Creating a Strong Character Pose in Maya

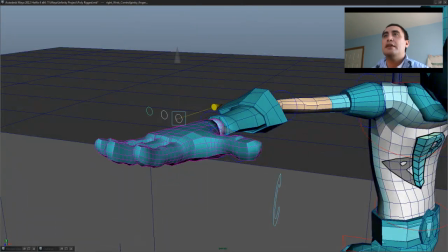(4:10)
And I'm just going to go ahead and grab his fingers here and really try to add some emphasis on that.
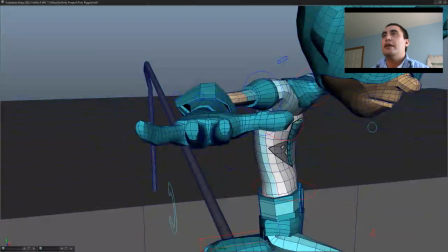(4:15)
And that is the one thing that I try to, I guess, stress when I am creating golden poses is, you know, emphasis.
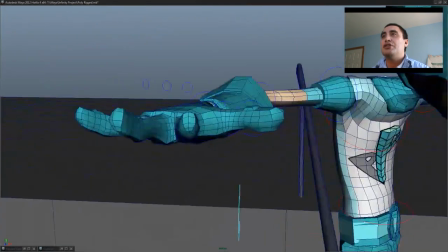(4:24)
And particularly in this pose, which is an action shot, you know, you really want to try to push, I guess,
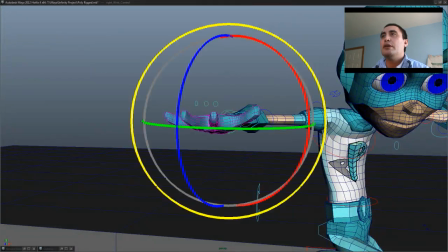(4:35)
the emotion of the character. You know, you don't want it to be stale or boring. You want it to have some life, some vitality to it,
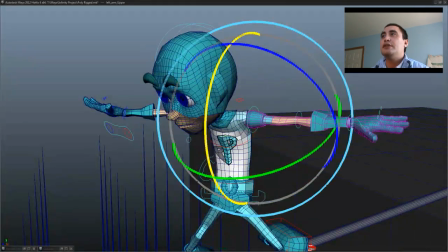(4:44)
which is really going to make it really interesting for the viewer as you yourself.
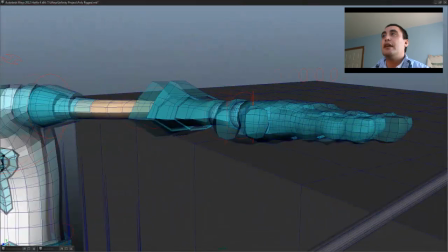(4:49)
I mean, the word animate means to bring to life, so I mean that's what you really want to do as an animator. I'm
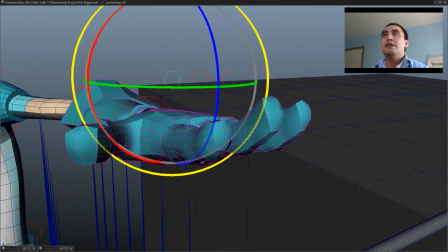(4:58)
going to go ahead and continue to pose this guy out. So
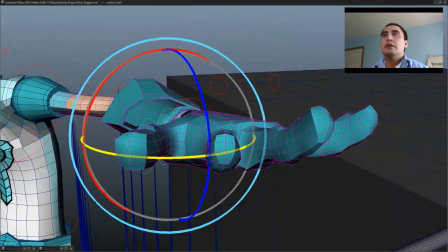(5:05)
Hit the thumb up here. I'm not getting too carried away, but you know.
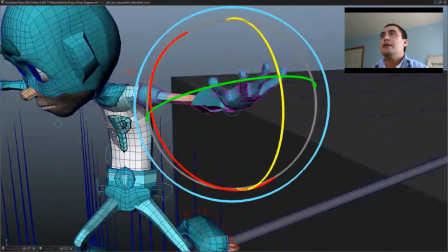(5:11)
Go ahead and flip this back a bit. And out like that. Just a little bit.
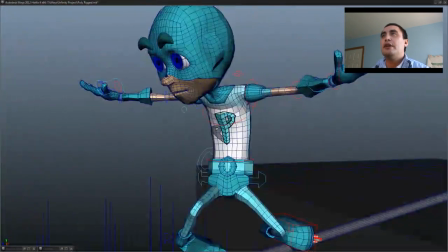(5:17)
There we go. So he's really, really trying to maintain balance.
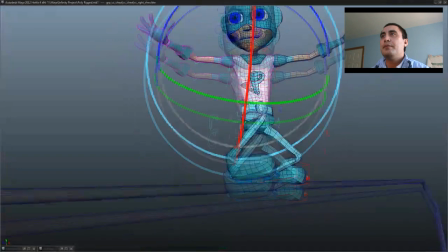(5:22)
So I'm going to hit his shoulders up here a bit. Alright. Now, and I'm going to go ahead and hit up his chest.
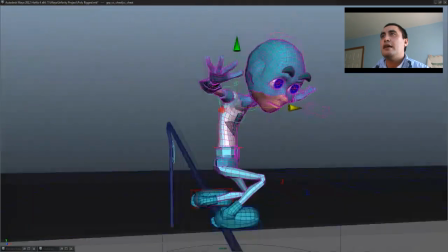(5:30)
Bring it down like that. Over like that. Probably bring this back a little bit more.
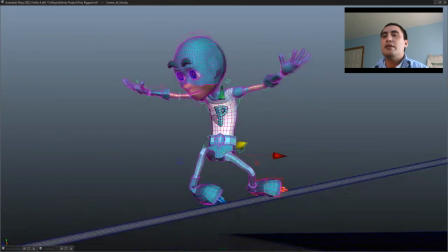(5:35)
I want to make sure that there's good balance throughout the character.
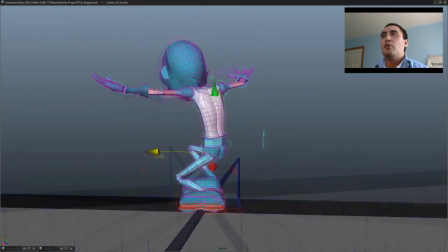(5:39)
I don't want to make sure that he's not, there's too much emphasis on one side or the other, but the fact that he is very well balanced.
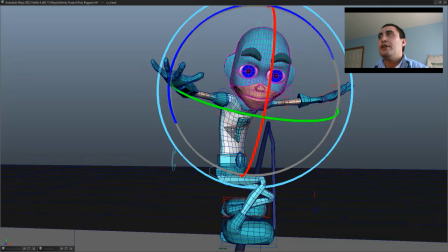(5:50)
Alright, bring his head over a bit more. Now this particular rig is not finished.
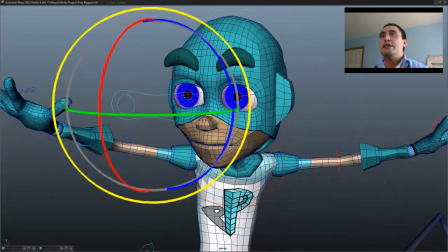(5:55)
I still have to finish his face, but I have decent control over his eyes and mouth.
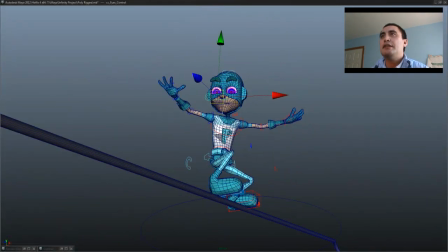(6:01)
So he's about 90% finished. I'm going to have him looking down at the pit of spikes.
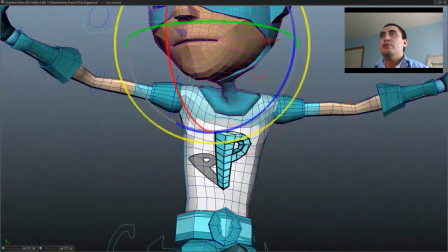(6:06)
And his mouth is going to be gaping wide open.
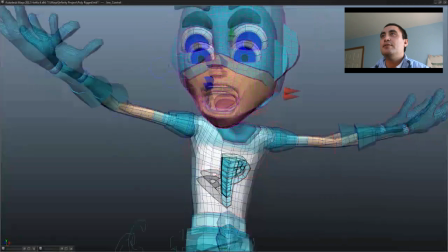(6:12)
Like, what did I get myself into? Alright.
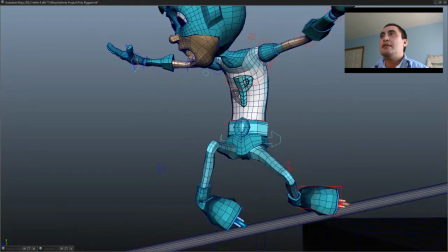(6:19)
So this is the first pass. You know, I usually do several passes at creating poses and, you know, animating in general.
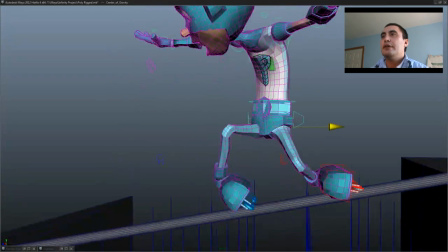(6:28)
Oh, no, wrong one. We have this one. Okay, and like I said, I really, really try to tweak the pose out,
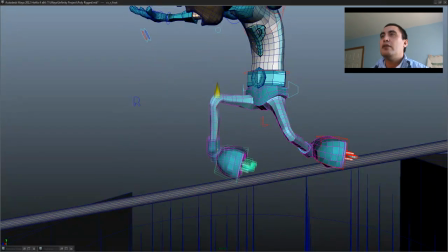(6:37)
and I try to get as much as I possibly can out of what I'm given to work with in regards to the character.
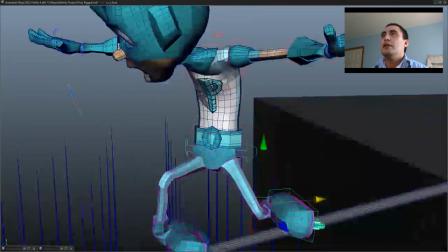(6:48)
Okay, continue to pose them out. Alright, I'm pretty satisfied with that.
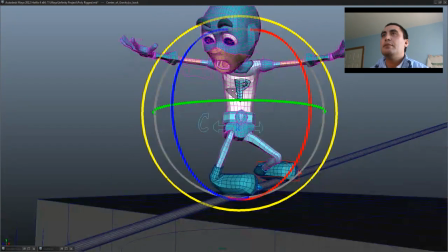(6:54)
Actually, let me go ahead and put some movement into his back there.
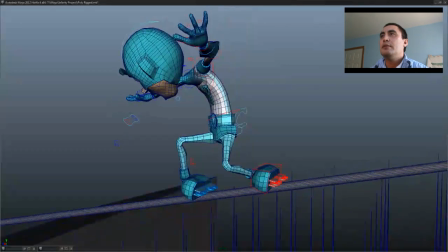(6:59)
There we go. Go ahead and pull this back again.
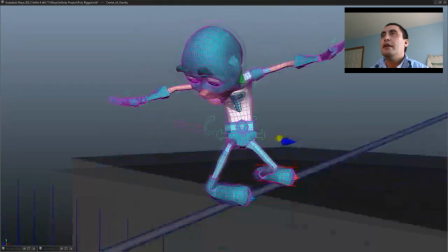(7:02)
So I really try to get a good bend and also a good twist out of the torso.
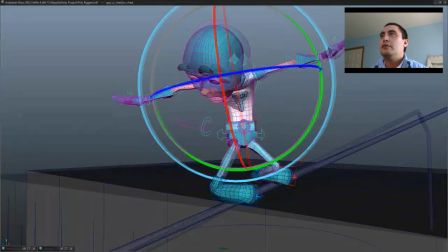(7:09)
There we go. Alright.
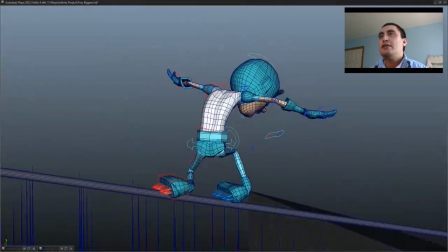(7:15)
Okay, so I'm pretty satisfied with how the pose is turning out so far.
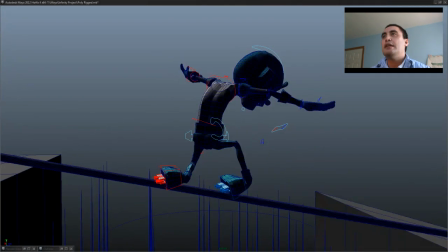(7:21)
I'm going to go ahead and hit 7 on the keypad, and it's going to silhouette the character.
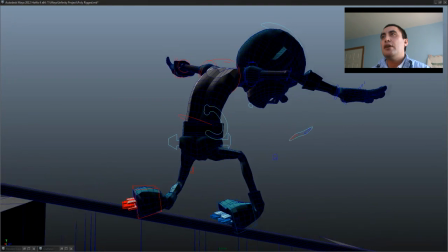(7:26)
And you can see here, you know, the shadow silhouette of the character. And if you have a good silhouette, then by all means, you are in good position.
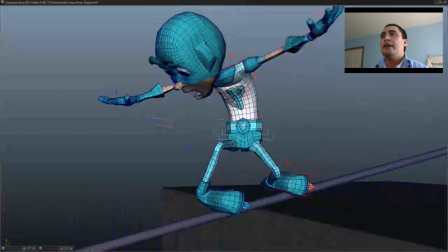(7:36)
So I'm going to go ahead, and for sake of time, I'm going to go ahead and just take a render of this character really quick.
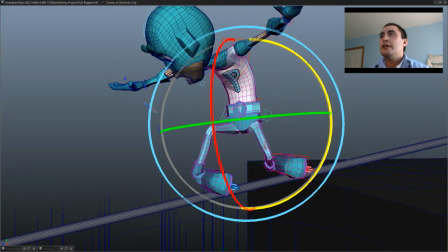(7:44)
Oh, whoops. Let me go ahead and hit this hip up. Get a little bit more movement out of that.
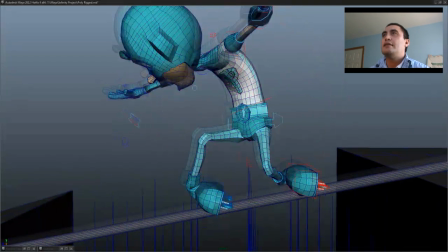(7:51)
A little bit more movement out of that. And probably more bend out of that.
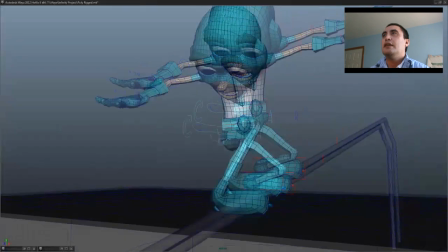(7:56)
Bring it back just ever so slightly. And I'm just going to get a little bit more rotation up out of the head.
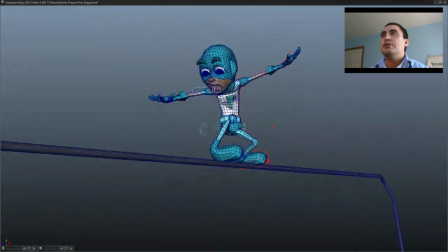(8:05)
Really try to push the pose as extreme as I possibly can.
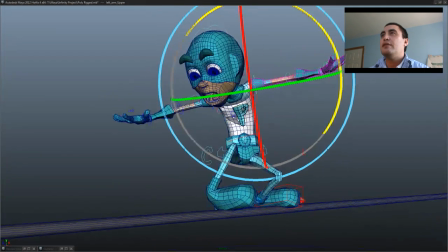(8:10)
Try to really give it as much life that I possibly can.
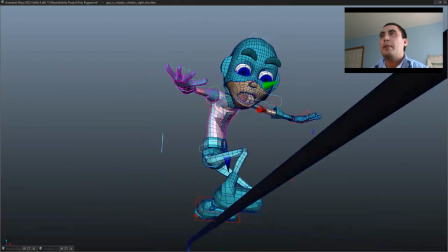(8:15)
So, here we go. Bring his shoulder up.